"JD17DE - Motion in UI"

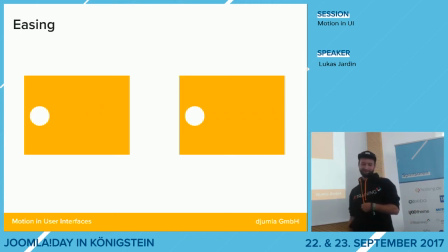511s
Einfach auf den ganz einfachen Grund, dass die Animationen wesentlich natürlicher wirken. Also das ist einfach, also das kennt man, also es ist darin behaftet, man kennt es ja von der Schwerkraft.
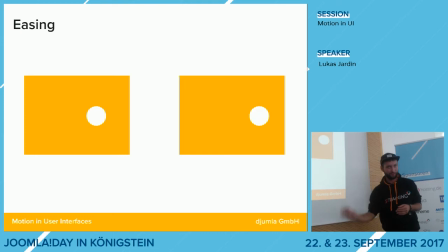523s
Wenn man irgendwas fallen lässt, dann wirkt es zumindest am Anfang langsamer, fällt es schneller wird. Ich glaube, das ist auch so. Die Physiker unter uns dürfen mich sonst berichtigen. Ich würde immer gleich beschleunigen, aber ja, das passt schon. Ich liebe Physik, deswegen habe ich es abgewählt.
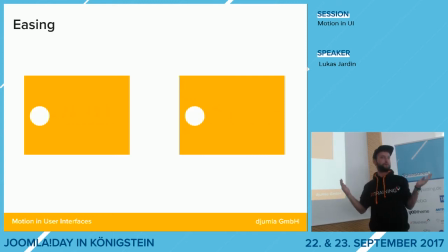542s
Das Wichtige darin ist aber dadurch, dass die einfach, also keine Ahnung, ist glaube ich nicht nur mein subjektives Empfinden, dass so Easing-Funktionen ein bisschen oder Animationen, die geeased sind, angenehmer, also natürlicher wahrgenommen werden. Dadurch, dass sie natürlicher wahrgenommen werden, fordern sie gleichzeitig von uns viel weniger Aufmerksamkeit als so eine Lineare.
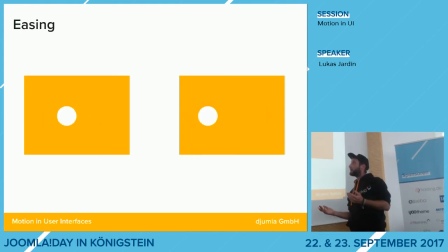558s
So eine Lineare nehmen wir immer als störend wahr und das ist so ein Ablenkungsfaktor. Durch Easing kann man diese Ablenkung aber sehr gering halten, das Ganze gleichzeitig runder machen. Und das Schöne ist, wenn man weniger abgelenkt von irgendwelchen sinnlosen bzw. sinnhaften Animationen ist, dann ist mehr Zeit für den Content, den man ja eigentlich irgendwie konsumieren möchte.
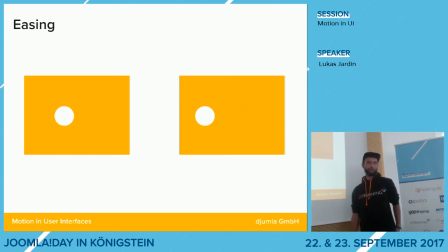576s
Weswegen ich so eine Easing-Geschichte eigentlich allen empfehlen würde, die irgendwas mit Animationen machen. Wichtig dabei ist, dass man dabei nicht zu langsam sein sollte mit dem Easing und nicht zu schnell, sonst wirkt es wieder, entweder wartet man dann x Jahre, bis irgendwas passiert und denkt sich, ja moi, ihr könnt jetzt auch schneller klicken.
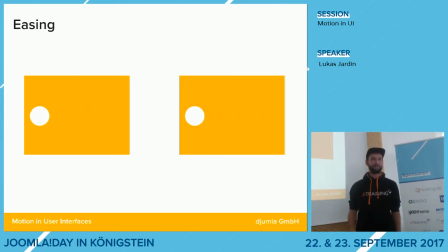592s
Und wenn es zu schnell ist, dann verliert es zum ersten irgendwie seine Sinnhaftigkeit, weil es überhaupt nicht mehr so wahrnimmt. Und es wirkt dann auch wieder total unnatürlich und stört noch mehr als eine lineare Funktion. Deswegen auch, das kommt später noch, nicht immer dieses Standard-Easing.
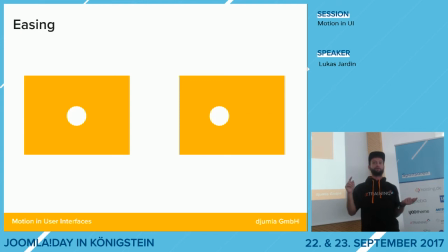606s
Es gibt so Standard-Easing-Funktionen im CSS, die gibt es in After Effects. Je nachdem, was man da macht, kann es durchaus sinnvoll sein, das nachzujustieren, weil die sind halt Standard, die sind nicht auf den jeweiligen Use Case abgestimmt. deswegen die Chancen nutzen. Es gibt da so ganz nützliche Tutorials und Tools und dann ist das eigentlich auch gar nicht schwer, weil man nur so Ankerpunkte von A nach B zieht, zum Sinne After Effects.
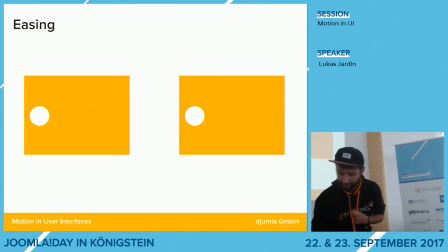628s
Genau, wenn es Fragen gibt, einfach immer schreien oder am Ende schreien. Das nächste, davon hatten wir eben gesprochen, das ist dieses Offset und Delay als Prinzip.
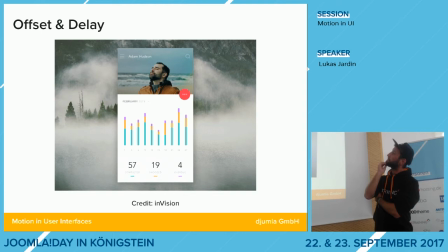635s
Das sieht man da oben jetzt, die tauchen nämlich ganz kurz nacheinander auf. Hat man gesehen, glaube ich. Und das ist halt sehr gut geeignet, um irgendwie Hierarchien und Beziehungen zwischen Elementen darzustellen und halt zu zeigen,
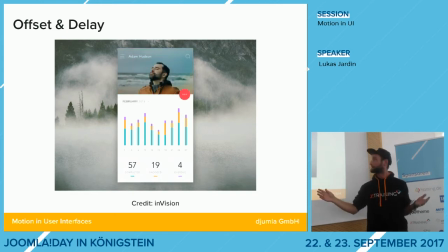647s
dass diese entweder getrennt voneinander funktionieren oder halt zusammenhängende Gruppen sind. Und da reicht es auch, wenn das jetzt hier so ein ganz kleines bisschen ist, unabhängig davon, was da jetzt auf den Icons wäre. Man würde, wenn man die Animation ohne Icons sieht, würde man denken, hey, das sind drei Elemente.
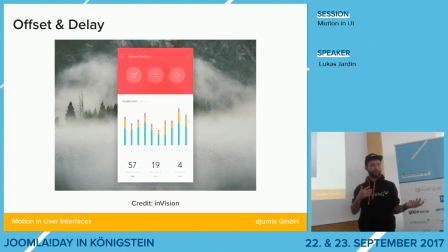660s
Und das ist schon einfach wichtig, weil das ist manchmal ganz unterbewusst, das geht schnell, aber es bringt, wenn es auch nur ein kleiner Usability-Faktor ist, es bringt einen Vorteil. Und es ist ja technisch kein Akt, das umzusetzen. Es ist ja machbar. Und genau, deswegen sage ich, sollten wir dieses Potenzial einfach mal nutzen und machen.
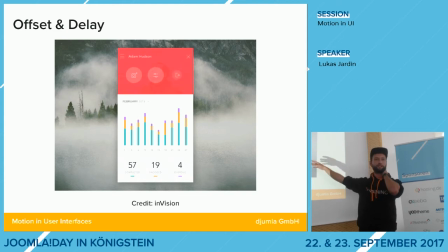680s
Genau, finde ich auch sehr schön. Und da ist auch, da sieht man auch, die Animationen sind sehr schnell. Also es ist wichtig, nicht zu langsam zu werden, weil sonst wird es einfach als störend wahrgenommen.
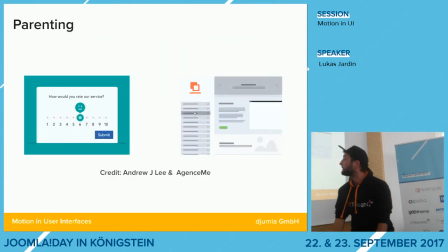690s
Dann das nächste ist das sogenannte Parenting. Kann ich mal gucken.
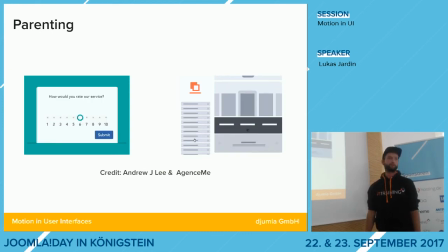696s
Sind auch, kennt man wahrscheinlich schon mal von irgendwelchen Formulare gesehen oder wenn man mit irgendwelchen Page-Bildern arbeitet.
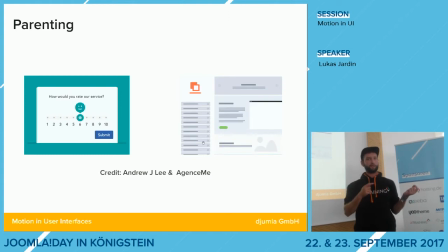703s
Da ist halt immer, dass die Animation von einem Objekt direkt mit der Animation von einem anderen Objekt verknüpft ist.
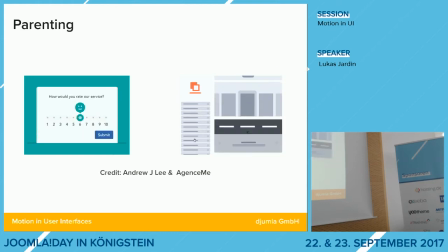708s
Also hier verhält sich der Y-Wert der Animation von dem Smiley in Verbindung zu dem X-Wert von dem Slider. Also das geht miteinander einher.
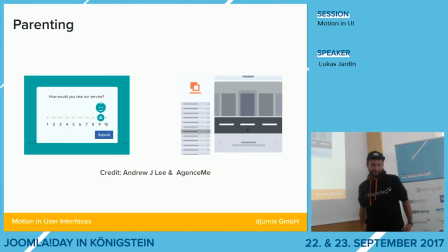718s
Ist natürlich auch wieder super, wenn man Beziehungen irgendwie miteinander zueinander von Elementen irgendwie verdeutlichen möchte, Zusammenhänge zeigen.
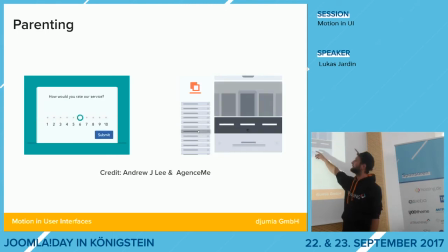728s
Und es schenkt halt einfach eine Menge Orientierung, weil also vor allen Dingen hier ist es sehr praktisch, wenn man sieht ja, was passiert.
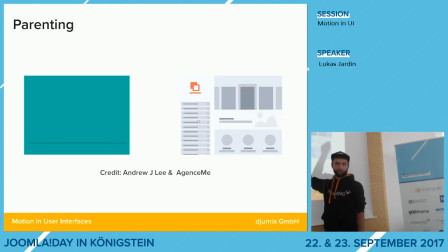734s
Wenn man sonst auf der linken Seite also dieses Drag-and-Drop-Modul hin und her schieben würde und danach erst sehen würde mit,
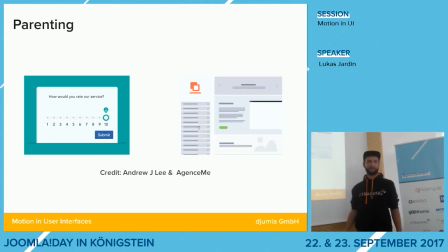739s
was weiß ich, wie viel Verspätung, was da überhaupt passiert, das wird halt nerven im Zweifelsfall. Oder es würde die Fehlerhäufigkeit wäre viel größer, es wäre viel fehleranfälliger.
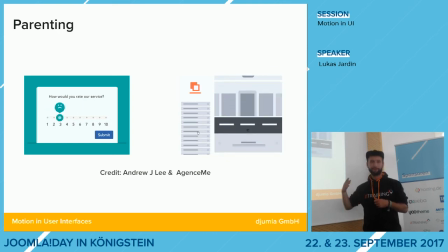749s
Und deswegen ist das eine gute Möglichkeit, einfach um ein bisschen das Ganze lebendiger zu gestalten und auch einfach nicht nur lebendig, sondern auch sinnvoll. Also es ist weniger fehleranfällig, es ist gut, es bringt Vorteile.